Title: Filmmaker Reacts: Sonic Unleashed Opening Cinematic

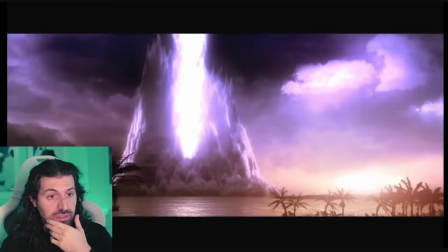Even though there's a lot at stake here,
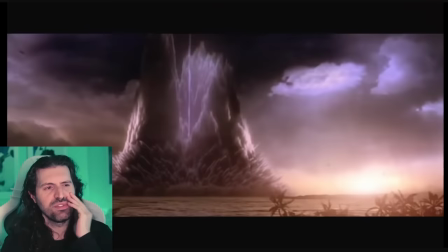because of the art style and the visual style that's chosen, it has like a very, you know, has a very light feel to it.
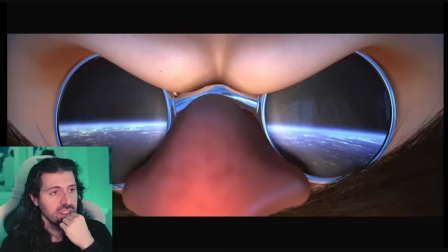And I mean that in a good way. I mean that as a compliment.
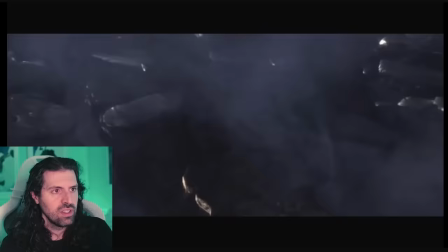Like, it's a very feel-good watch, even though there's a lot of conflict right now.
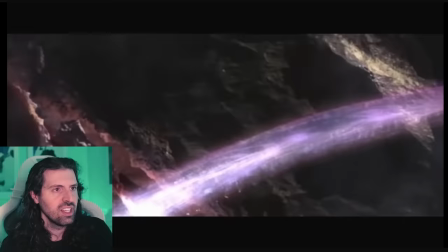Like, we've watched a lot of very dark, serious stuff on this channel, and this is just like, that's a different mood.
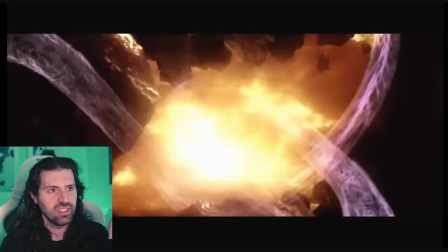What is happening to the planet?
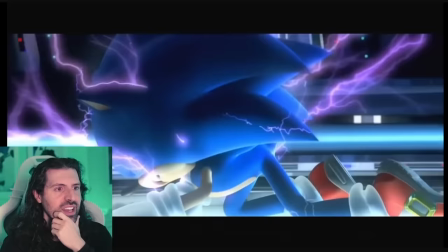Whoa. Even he's like, whoa. I love it. Yeah, what the?
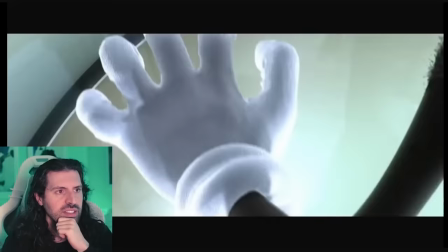I don't even know what this came out for. I'm so out of the loop on Sonic. Like, yeah, give me the backstory.
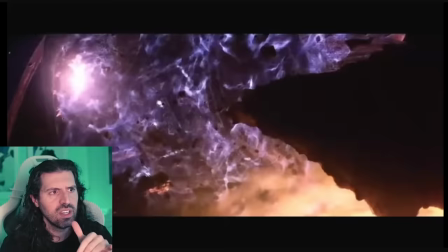It's incredible. Really nicely done. Look at the fur. Wait, what is happening to him?
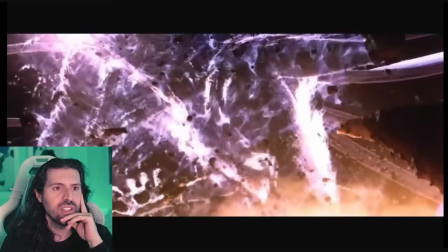What is happening to him?
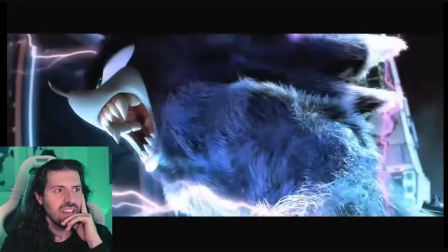What?
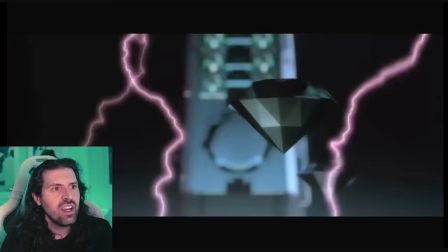What is happening to Sonic?
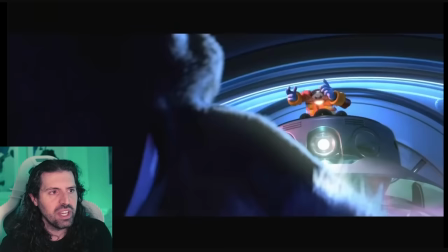That's not normal, man. That's not normal. Dude, he's on the juice, man.
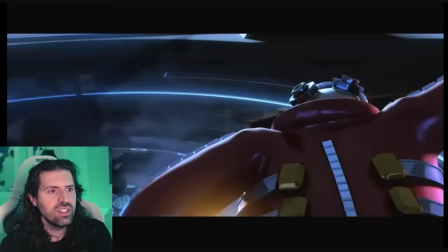He's on the sauce.
A brilliant success.
What did he do to him?
Just as the Gaia manuscripts foretold.
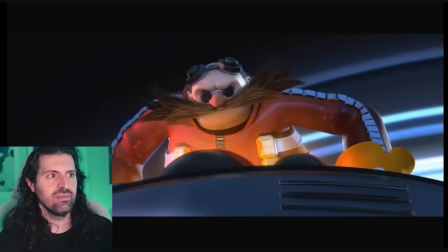The entity that was sealed within the planet has awakened.
That's not right, man.
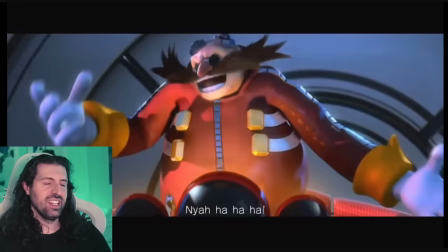Just need to harness its power. Eggman Land will finally come to be.
I love his voice.
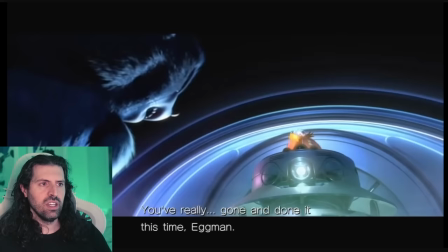I know that voice actor, too. Really?
Gone and done it this time, Eggman.
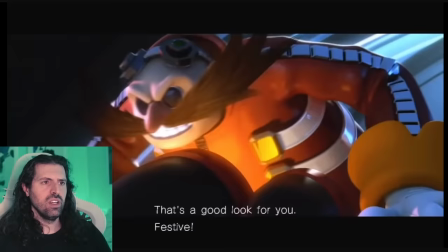Ah, Sonic.
What the heck happened to him?
That's a good look for you. Festive. So long, friend.
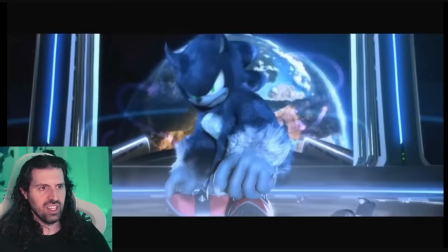Festive. That's funny.
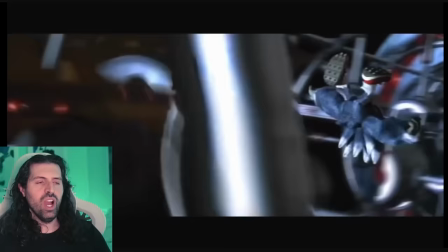What is Sonic? Dude, bug. He's on the sauce, man. He's on the juice. Why did he become like that, though?
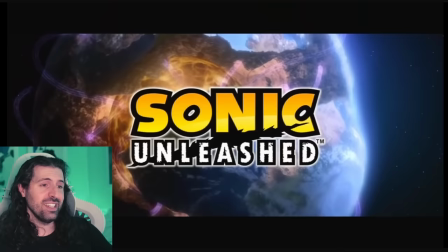Like, what's the lore? Because they took his other power? There's some residual power inside him?
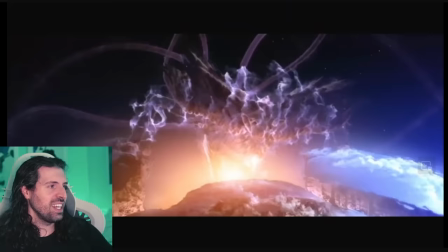Sonic Unleashed. There you go, man. He's unleashed. There's a scratch on the screen. I love it.
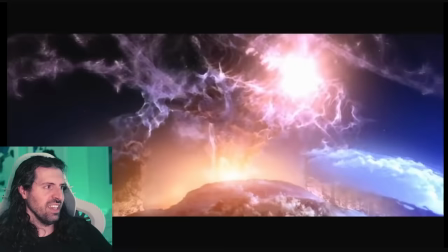Kind of setting the mood. And what is this alien specimen? Like, terrifying.
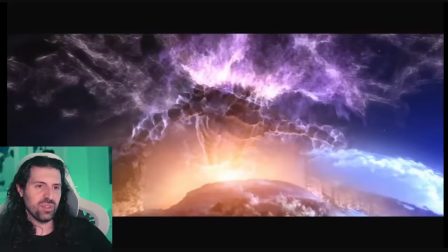Werewolf? Is it werewolf?
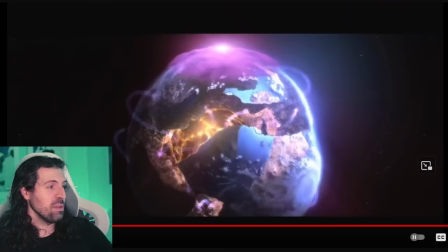Creepy, man.
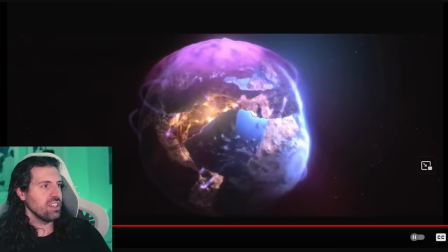Whoa, yeah, the planet is ripped right open. So what I like about this is I instantly am like, all right,
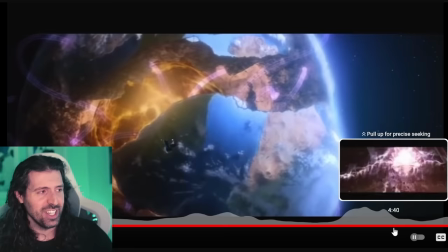that's going to be a sick place to have like gameplay possibilities, this kind of shattered planet and everything.
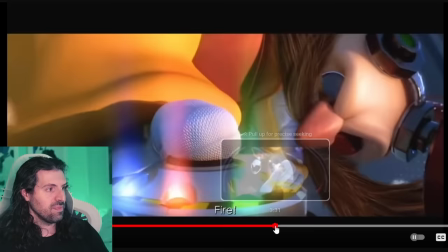Fantastic. Really well done. I did not expect anything like this, I have to say. After the Sonic that I've seen, again, kind of like Sega Genesis stuff for me.
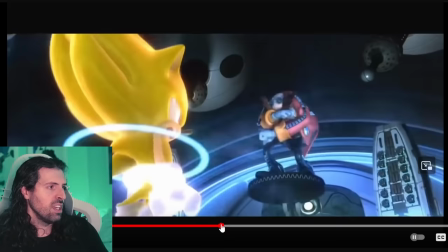Watched the movie with Jim Carrey, the first one. We really enjoyed it. We just hadn't get a chance to watch the second one yet.
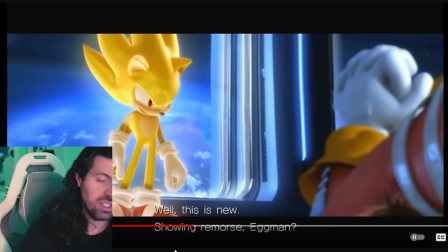But me and Aaliyah really had fun with it. This is cool, man. I've actually never seen this kind of Super Saiyan power-up Sonic.
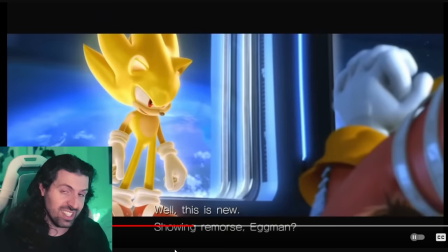I've only seen it in art and kind of like people talking about it on Twitter. Like, oh, this is so, it's a great transformation and everything. But I have no idea in context. So this was fun. This was really cool to see.
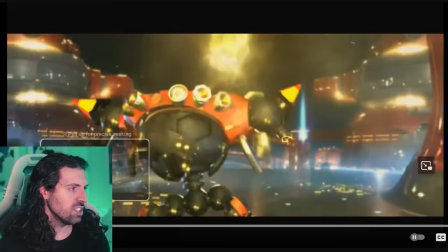I like how he moves, like particularly different with each of his transformations.
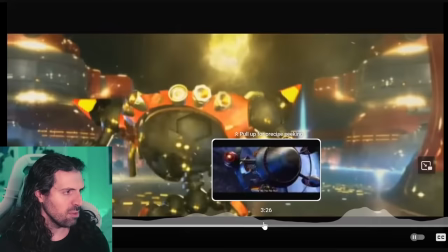I thought the music was really good. Right around here when he had his like triumphant moment.
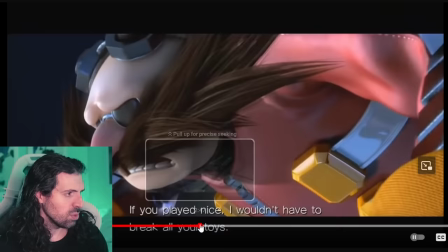I want to look at a couple things and break it down for you guys. It was right before break this.
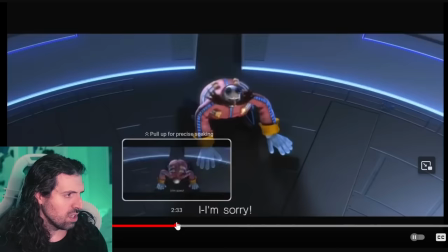All your toys. Show it. I'll turn over a new leaf. I'm sorry.
Yeah, this part.
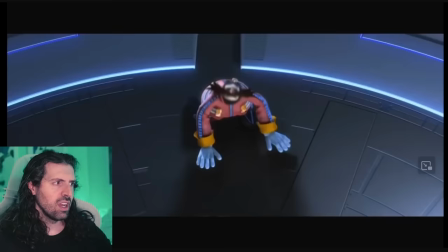Listen to this. It's a Sonic. I'm so- that kind of like triumphant.
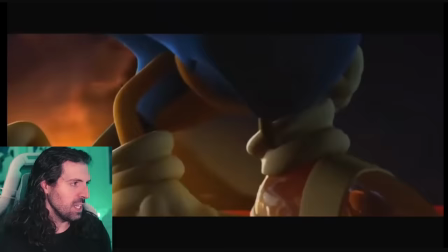Ooh, it's awesome. It gave me chills. I really like the camera work in the beginning, particularly right here once he starts moving, man.
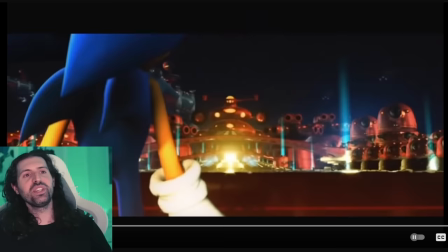Once he starts moving. I also love that kind of like sprinter stance too. It's just awesome, and it feels like, you know, we're anticipating he's going to move real fast, you know?
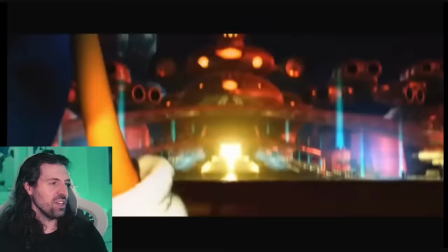And to kind of see that load up, it's like, oh, I can't wait. What's he going to do?
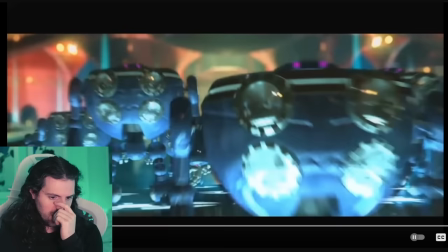But again, it's this idea of organic versus technology.